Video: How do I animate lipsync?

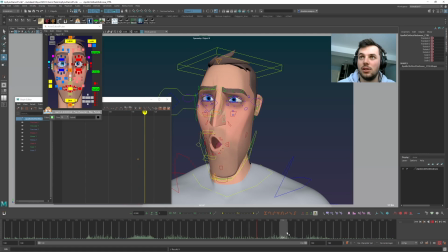37:26 She haven't really animated the nose at all. Actually. Not this bit, no. So I might just cheat it. So it's a bit more solid and doesn't go as much. And the back of it, yeah.
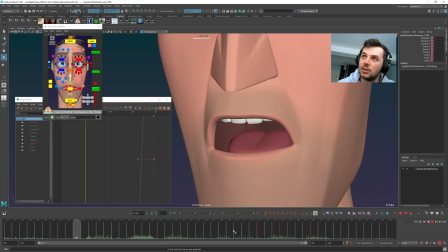37:39 Any longer. Any longer.
So it's still connected because of that squash and stretch controller.
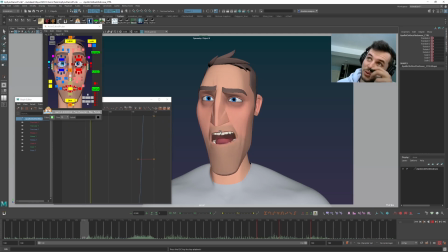37:44 Any longer.
It's moving all of Can't it. stand it any longer. Eyebrows and eyes are all kind of separate to that, and then maybe I'd use layers to, like, if I did something with the eyes, to blend it into the cheeks and that sort of thing, just so you get a bit of both, and it's kind of connected in both ways.
Stand it
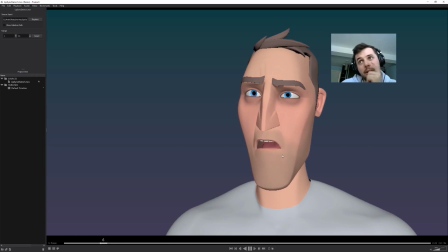38:02 any longer.
Yeah, I still don't like that. Can't stand it any longer. I don't like this R shape at the end.
Longer. Can't stand it any longer.
Like, the actual mouth shape for that R is a bit gross. If I was a better animator, I would, not do that.
Can't stand it any longer.
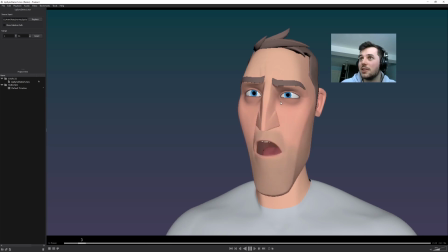38:22 But you can see a lot of this connectivity stuff. I mean, depending on how close up you are. If I'm this close up, I might scale that down, especially this bit on the eyes going up and down. But if I was further away, so if it was a wider shot, I would have that scaled more up, so that it's more visible. And if you're closer, you'd have it down, so it's less visible, if that makes sense.
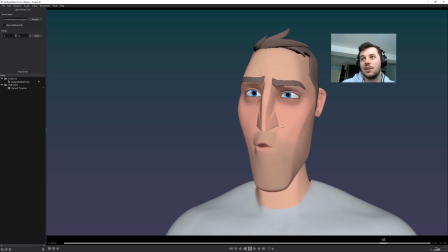38:43 And like, this is kind of a connectivity thing, but say if I wanted, so this, stand it in here, I'd probably have like, everything, eyebrows, eyes, bit of nose, flaring, everything for this tension part of this pose.
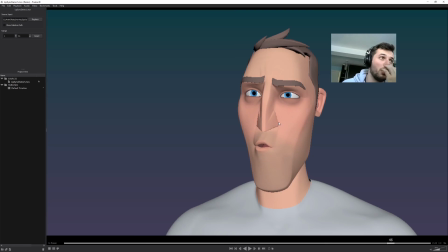38:58 So I mean, I've got that free connectivity. Sometimes if I want animation on the thing, those copy paste I'll do on a separate layer, and then I can scale up and down that stuff, and then have like actual pose changes within those controllers themselves if I want something specific.
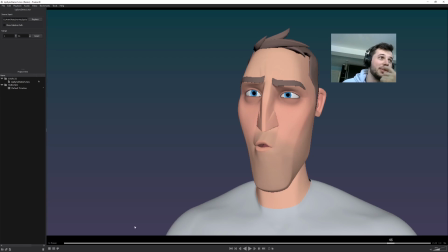39:12 So then you've got that free connectivity already from the jaw, but then you've also got your posing on top of it to add to everything, You got any questions there?
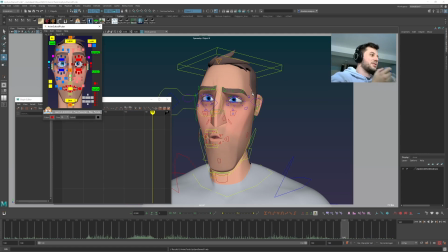39:22 No, that's pretty much it, man. Yeah. Do you think that's useful, just as like a general? No, yeah, it is. I have recorded it. I'll watch it back at some point and probably be embarrassed at how terrible I explained everything. But we'll see.